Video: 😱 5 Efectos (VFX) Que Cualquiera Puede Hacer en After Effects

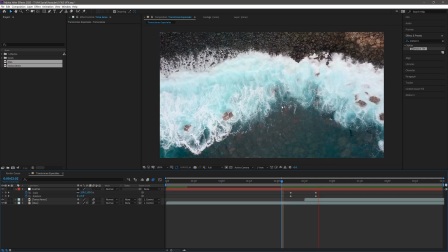Y ya ahí no se nota la transición.
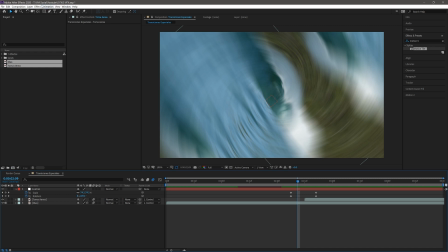Si quieren más efecto de motion blur, lo podemos hacer en composition, composition settings, advanced.
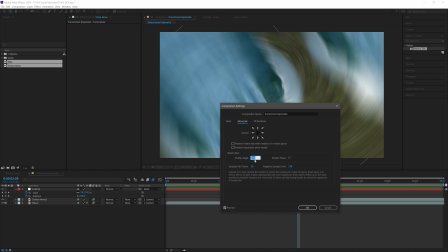Yo lo tengo en 360. Mientras más le pongan, se notará más. Creo que es lo máximo es de 120. Como podemos ver, está súper exagerado ahí.
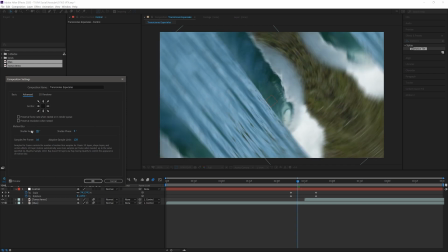Si queremos menos, 90. Pero obviamente queremos tapar esos errores y la repetición que no queremos ver.
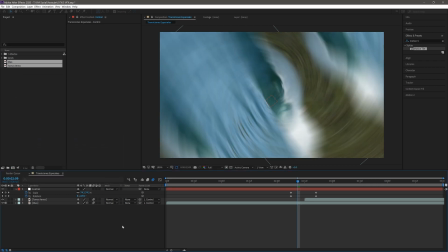Por eso 360 es un buen punto medio. Vamos a dejarlo ahí. Ya tenemos esto.
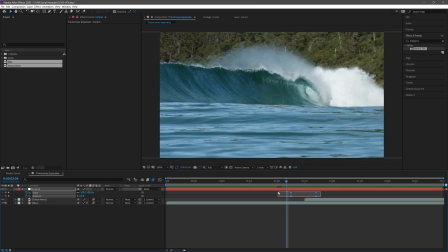Pero necesitamos suavizar un poco los keyframes, ya que frenan de golpe. Y para eso, seleccionamos los 4 keyframes y le damos a F9 y tendrán un movimiento más suave.
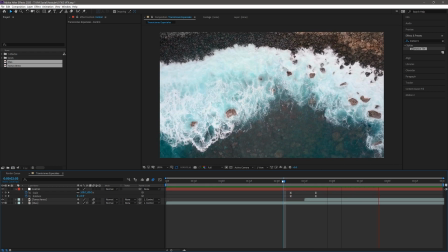Y eso sería todo.
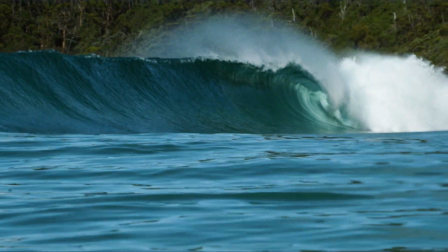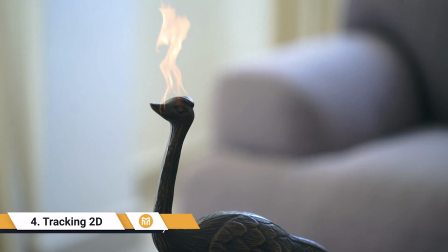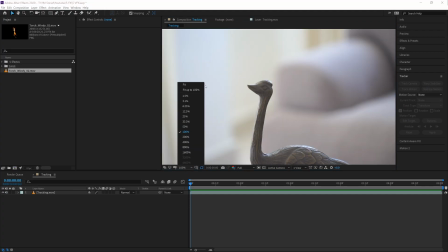Aquí tengo esta escena, es súper sencilla, es solamente una escultura de un ave, no sé qué tipo de ave es.
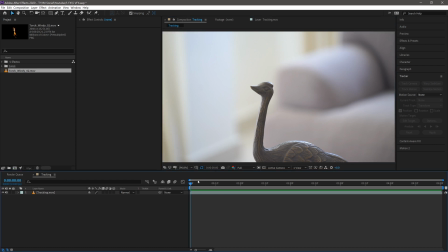Pero bueno, y es una toma que yo mismo hice con mi cámara en la sala de mi casa.
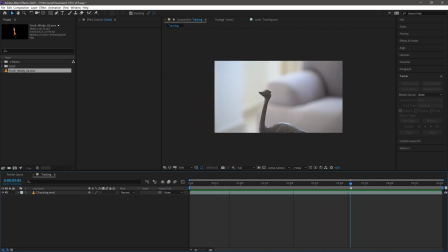Como podemos ver, a propósito hice mucho movimiento de cámara para poder explicar esto mejor.
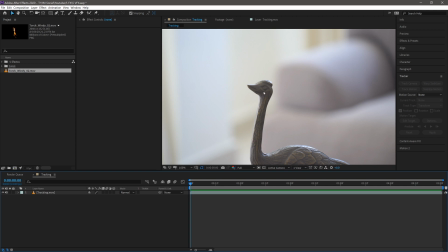La idea que tengo es poner la cabeza en fuego. Entonces necesito tomar un punto de referencia de la cabeza. En este caso veo que el pico es un buen punto de referencia, así que tomaré el pico.
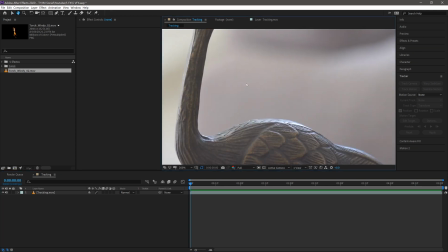Pero si yo fuera a colocar un elemento en otro lado, por ejemplo en esta parte, selecciono un punto de esta parte,
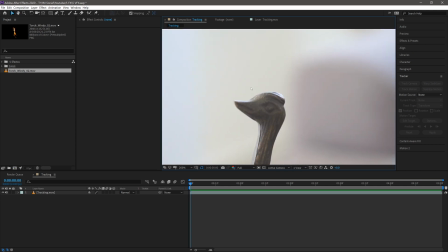pero como decido poner mi elemento en la cabeza, pues selecciono un elemento de la cabeza, en este caso el pico, ya que tiene bastante contraste. Es importante seleccionar un punto que tenga mucho contraste para hacerle el trabajo más fácil a After Effects y que no se vuelva loco. Entonces, con mi capa seleccionada voy a Animation, Track Motion.
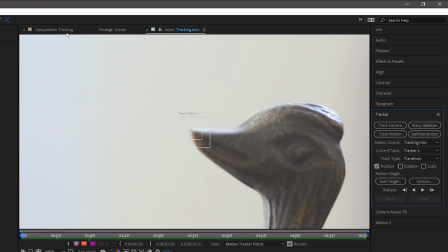Entonces se nos abre esta ventana, la que teníamos era esta, ahora se nos abre esta.
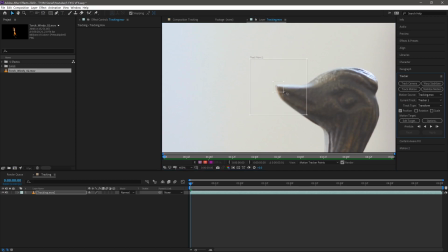El cuadro más grande es el área de búsqueda. Y este, como quien dice, es el de precisión. Lo coloco donde lo voy a poner, justo en el pico. Y le doy a Analyze Forward.
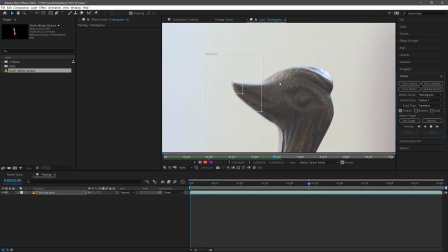Bien, ya terminó.
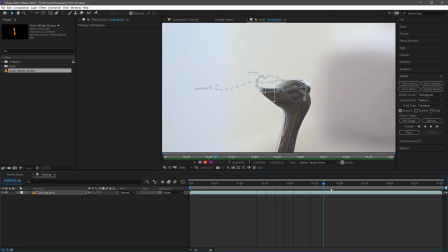El tracking se comportó bastante bien. Como podemos ver, sigue todo el trayecto que hace el punto. Entonces, la idea es copiar este movimiento en un punto que yo puedo utilizar.
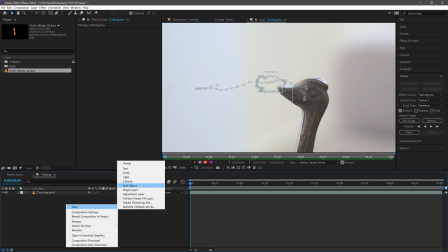Entonces, vamos a crear una capa nula. Entonces, vamos a ponerle destino.
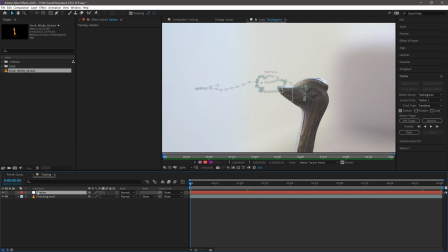Aquí es que voy a aplicar este movimiento a la posición del destino. Con esto seleccionado, edito el target, que es el destino.
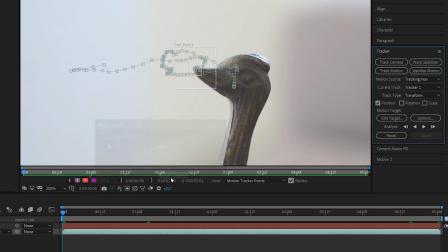Selecciono la capa que acabo de crear y le doy a OK. Le doy a aplicar.
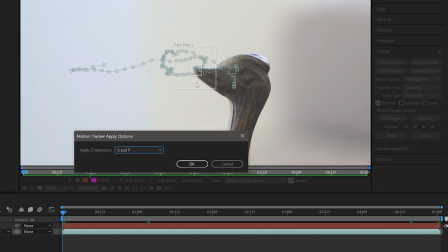En X y Y, ya que queremos movimientos horizontales y verticales, entonces vamos a seleccionar X y Y, le damos OK.
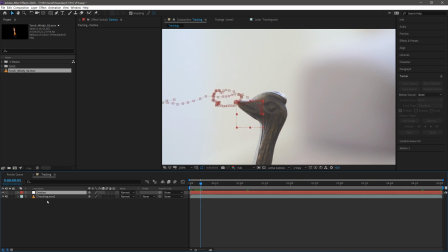Entonces, como podemos ver, tenemos esta capa nula de destino que adoptó el movimiento del track.
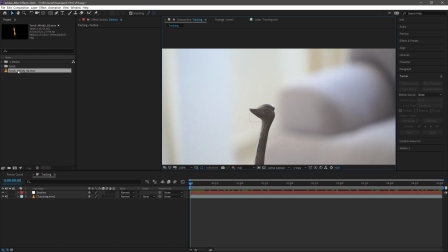Entonces aquí tengo este fuego preparado.
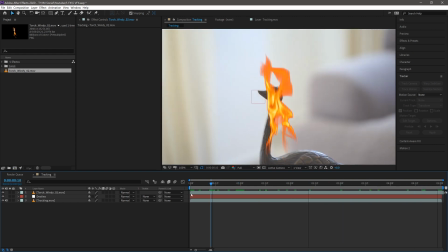Y como pueden ver, si hago play, no pasa nada, el fuego se queda justo ahí donde está, pues ya que no tiene movimiento ni nada.
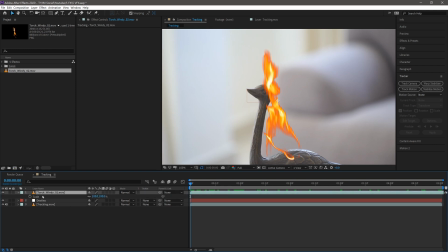Si por ejemplo lo escalo, el shortcut de escala es S, la letra S. S. Vamos a ponerle un tamaño más o menos que vaya.
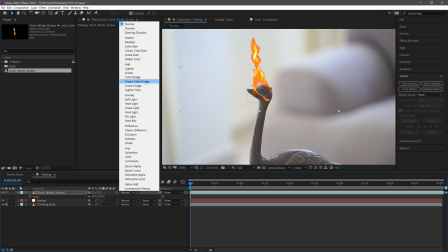Y a ponerlo tipo screen para que se integre.
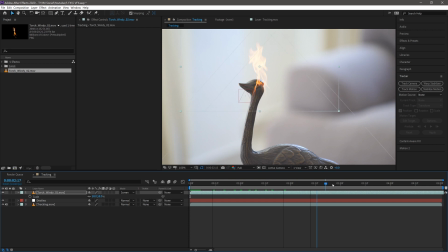Y si por ejemplo le doy para atrás y para adelante, como es de esperar, no pasa nada.
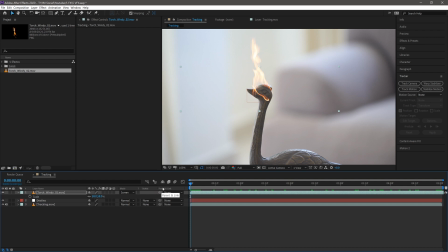Y el truco es unirlo con este parent link, lo uno a mi capa de destino. Entonces va a adoptar ese movimiento, como podemos ver.
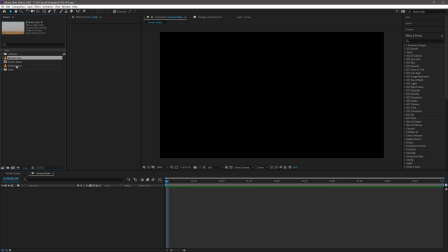Bien, para este ejemplo tengo dos videos preparados, dos ejemplos. Voy a empezar con el del soldado.
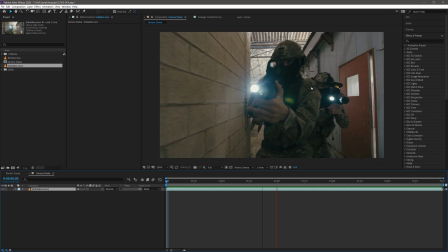Bueno, los soldados. Como pueden ver, son varios soldados entrando a una escena, abriendo una puerta y ya.
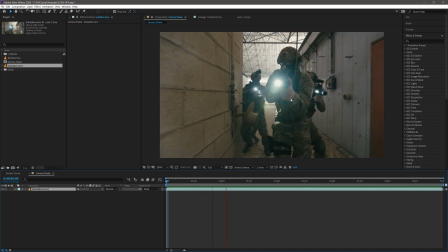La idea es que esta escena se ve muy, para ser de acción, se ve muy tranquila.
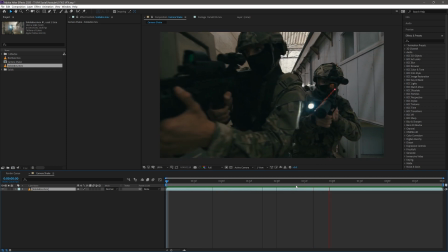O sea, no tiene mucho movimiento y no se siente esa acción. Entonces, necesitamos movimiento.
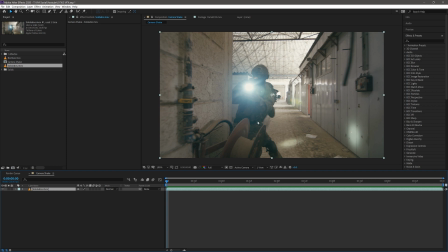¿Y qué es lo que da movimiento? Pues la posición.
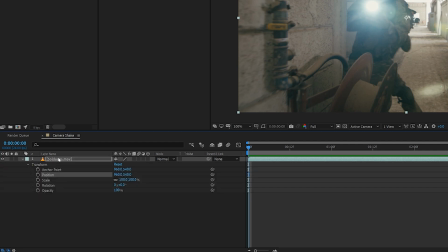Si vamos, por ejemplo, aquí y buscamos la posición, o simplemente le damos a la tecla P, nos aparece la posición. Tenemos aquí X y Y. Los movimientos en X son horizontalmente y los de Y son verticalmente.
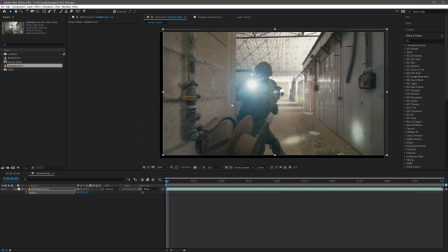Si por ejemplo movemos esto manualmente, aquí vemos que se actualizan automáticamente los números, los valores. Y si por ejemplo añadimos keyframes, podemos modificar la posición en el tiempo.
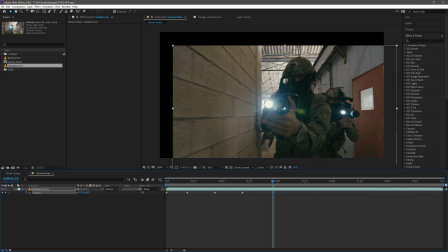Como pueden ver. Y se quedan grabados aquí en los keyframes, las diferentes posiciones.
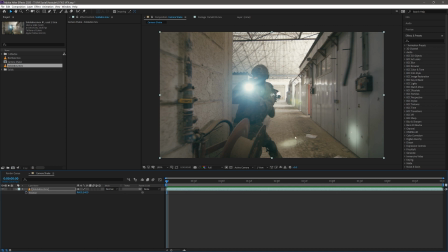Pero hacer esto manual es súper tedioso. Para eso hay una expresión, un truco, un código.
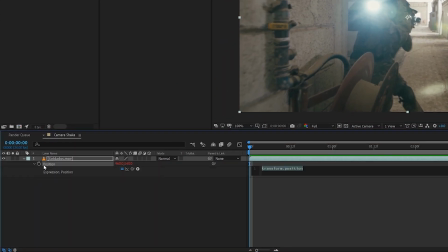No se me asusten, es súper sencillo. Le damos alterna click a position, a esta propiedad, al icono de un relojito. Nos aparece esta ventana y aquí es donde escribimos expresiones. La que usaremos hoy se llama wiggle, W-I-G-G-L-E, paréntesis.
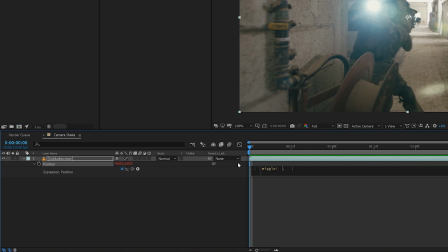Aquí adentro tenemos que colocar dos valores divididos por una coma. En el valor de la izquierda tenemos que poner un número. Vamos a elegir 10. Y en el valor de la izquierda vamos a elegir 100.
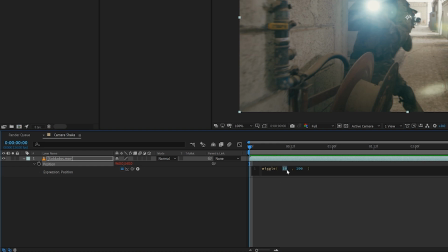El valor de la izquierda, este, quiere decir con cuánta frecuencia se moverá. Y este, qué tanto se moverá en píxeles. Un píxel es la unidad más pequeña de la imagen, lo que compone la imagen.
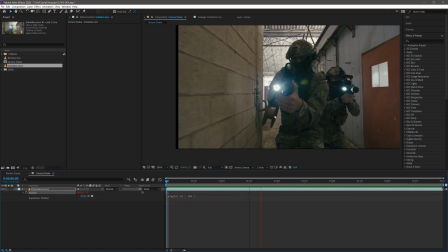Si yo le hago play a esto, veremos que se mueve. Se mueve con una frecuencia de 10, 100 píxeles.
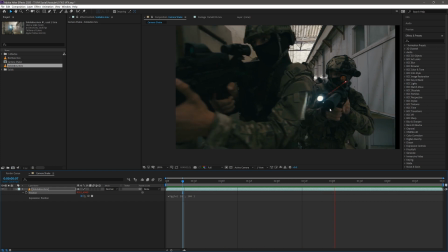Es una locura. No quiero que se mueva tanto.
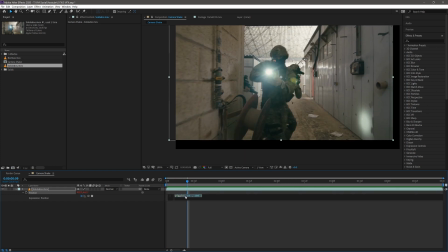Vamos a ponerle 5.
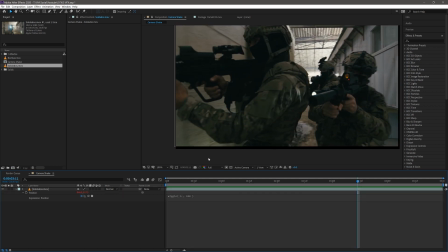Ahí está bien. Pero tenemos un problema y es que nos aparecen estos cuadros negros.
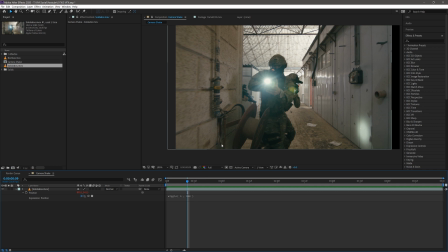Entonces tenemos que subirle la escala. La escala.
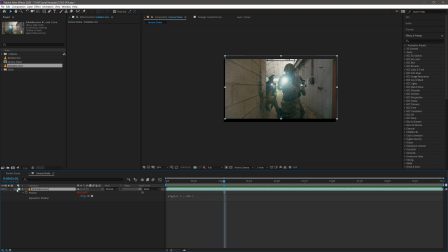La buscamos aquí. Escala. Si le subimos la escala un poco, vemos los lugares donde se sale. Creo que aquí se sale mucho. Lo escalamos hasta que no se salga.
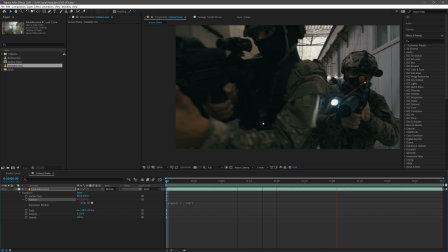Y como pueden ver, ya tiene más acción. Ya no se ve tan aburrido. Y eso solamente lo controlamos aquí.
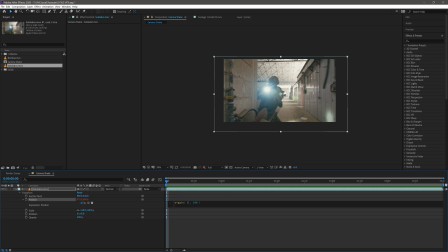Si queremos volvernos locos, podemos hacer 50. Y es una locura.
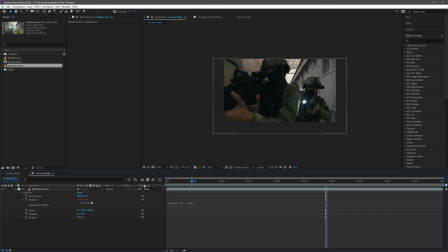Si queremos que se desplace más, 500. Y ya es... no tiene sentido lo que está pasando.
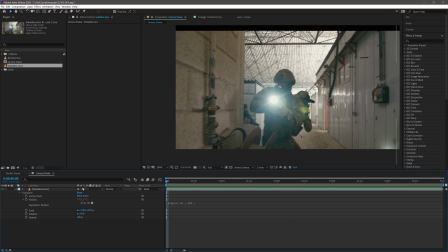Pero ustedes entendieron el punto. El otro ejemplo que tengo es estas bombas de aquí.
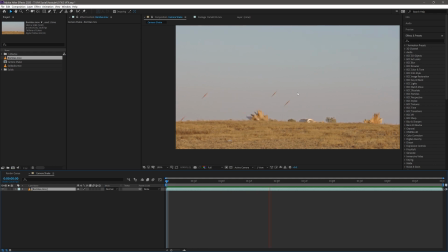Si hago play, la idea es que cuando caigan las bombas, la tierra tiemble. Este es un poco más avanzado y es con la expresión wiggle también.
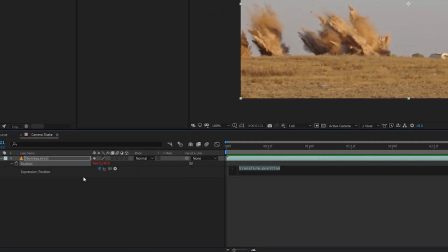Si por ejemplo ponemos wiggle, igual que el otro, wiggle, 10, 100.
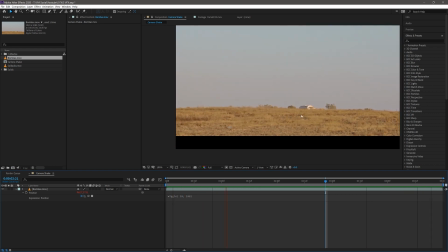Cuando caiga la bomba, yo quiero que haga este movimiento, pero solamente en el momento que caen las bombas.
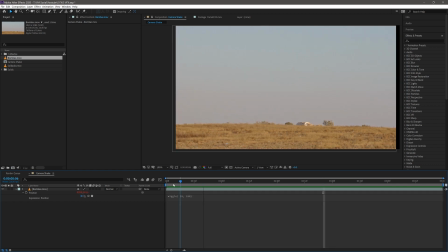Wiggle no me da control, solamente una expresión ahí que está ocasionando esto.
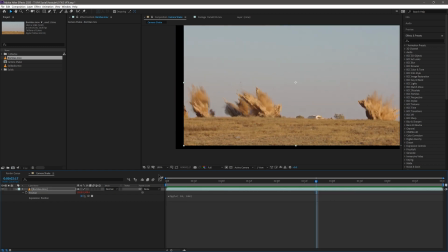¿Cómo yo obtengo control sobre esto? Bueno, súper fácil. Vamos a añadirle un efecto de slider.
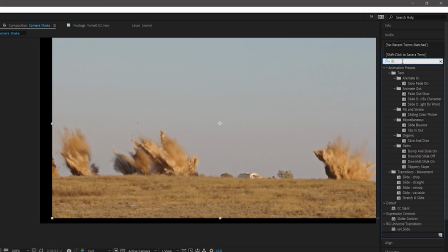Sigamos aquí y escribimos slider. Nos aparece slider control.